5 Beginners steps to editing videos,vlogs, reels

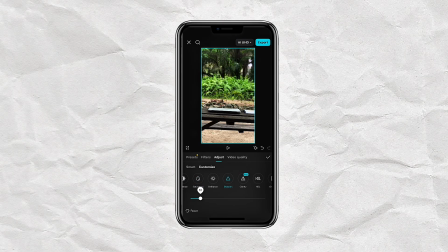4:07 You have to color grade according to the footage you have particularly. And if you have so many footage that have different lighting, you might have to color grade it up on the clip and color grade that particular clip so you don't have um so it doesn't look like one clip is brighter and the other one is dull.
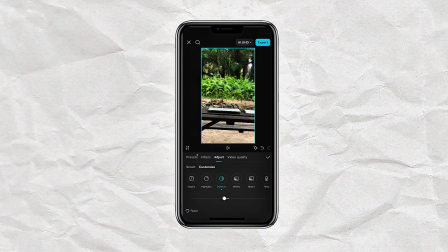4:25 So if you see, we just finished color grading this and you see the difference from when it was not color graded to when it was color graded. There is obviously a clear difference from when the clip was color graded and when it wasn't. Let's make this bigger so we can see the difference clearly.
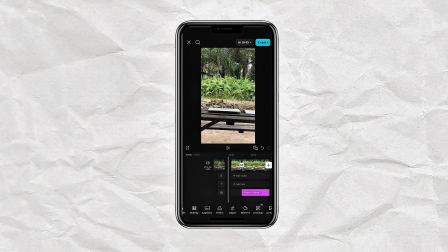4:39 And the transition was left, so you can see transitioning from non-color graded to a color graded video.
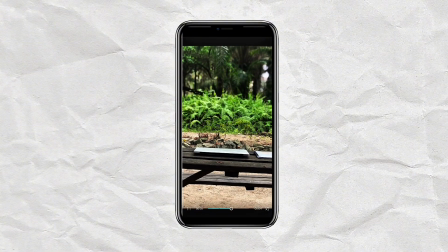4:46 Let's watch. Oh, that's so beautiful. So that was done in less than a minute.
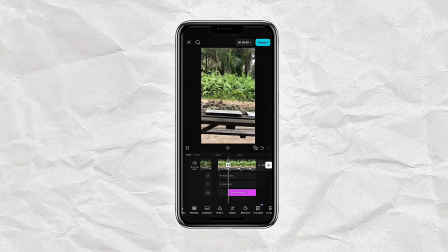4:52 You just have to split your video, tap on the line between your splitted and your 2 splitted image, and you add your transition. And from this, this is beautiful. This is literally beautiful. So you just took your first two baby steps to editing your first vlog.
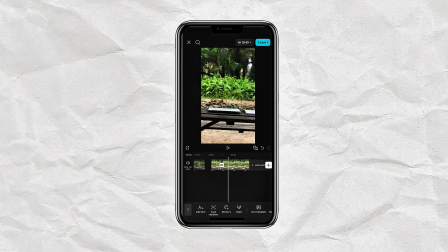5:09 So after color grading, the next thing that is very important in video editing is communicate your audience through caption. Now, captions are not just write up. Caption keeps your audience glued and watching, and it attracts them to the screen.
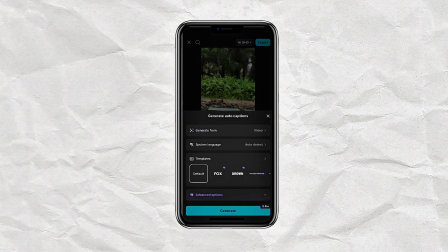5:26 Now, to generate caption on CapCut, all you have to do is tap on caption and tap on generate, and that's all.
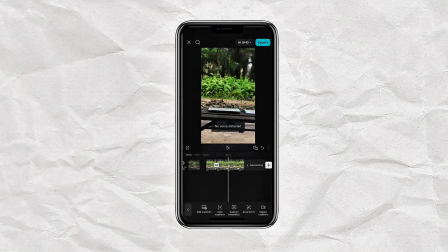5:32 CapCut automatically goes through your video and search and analyze, and they generate every word.
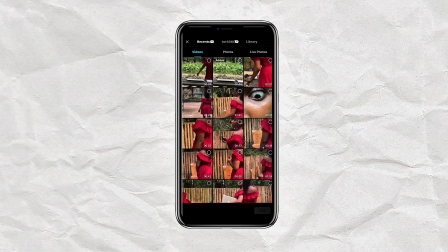5:38 There is no word being said in this video, so we're going to add a video that has word being said in it.
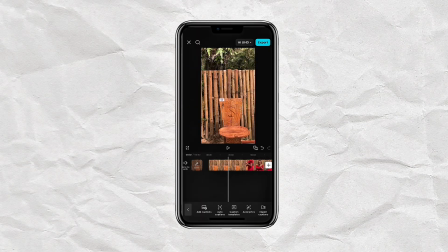5:44 And when we add that video and we tap on caption, CapCut is going to generate that. But before that, let me show you what I mean by not all color grading can work for every footage. Previously, we color graded a video that has leaf and greenery in it, and it was so beautiful.
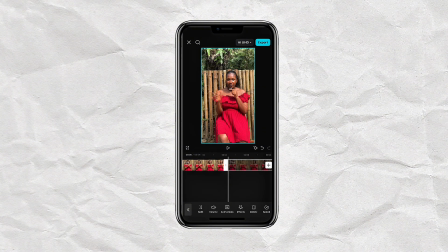6:01 Now look at that same color grading on this image of me in the background. It's so not working. Like, I'm red, I'm not blending, the image is not giving, it's funny, and it's not supposed to be so professionally or in any video.
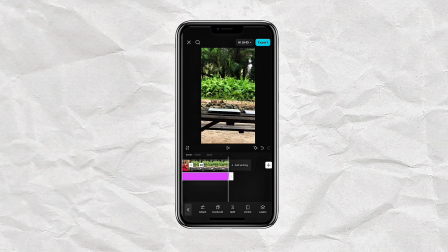6:20 So we're going to delete this and color grade it again according to what the video needs, because the first color grading was color graded according to what our first footage needs and what suits the footage. So we're going to delete it and color grade what this footage needs and what fit the footage.
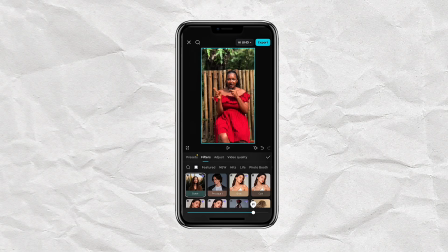6:38 The same way, we're going to tap on adjust. I'm going to blur the background because I like blurring out my background to make the focus be on me. Now, after doing that, I'm going to increase my brightness to make it lighter and not so dark, or not doing any dark videos here.
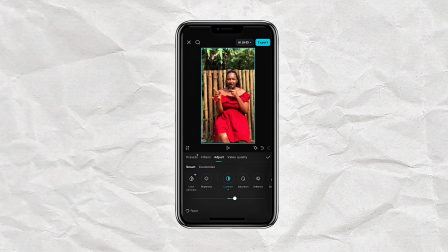6:55 I'm going to add construct to give it light and brighten the colors that are in the video. I'm going to add saturation to also brighten up the color and show my complexion, because sometimes after recording, our footage can come out white and you have to color grading to give it life back. I'm going to sharpen the image to make sure my image is crisp and very clear,
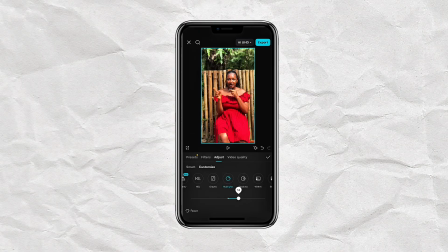7:15 and I'm going to add highlight to my video so I am highlighted and my skin is also showing up. Now, to make my video not so white and looking all flashy, I'm going to add a shadow to reduce it and balance the brightness and the darkness of the video. Now, something interesting about color grading is we can color grade particular color using HSL.
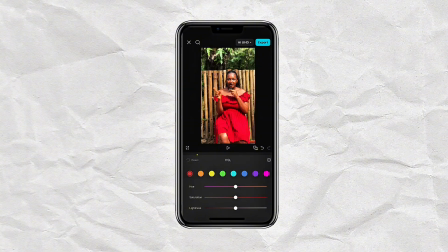7:34 With HSL, you can color grade a particular color in your video. For instance, if I want to color grade my red dress, all I have to do is tap on red on my HSL and I reduce and play around with the settings, and as you can see,
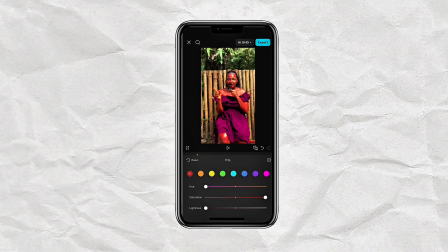7:49 my red dress can change to pink, purple, and the color given to you in HSL. Note, only colors applied on the HSL can be color graded, like red, yellow, blue, green, purple, etc.
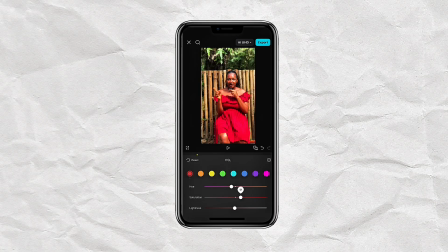8:03 Any color that is not being seen here, you can't color grade it personally or individually. So if I type on yellow, I can color grade and color grade accordingly.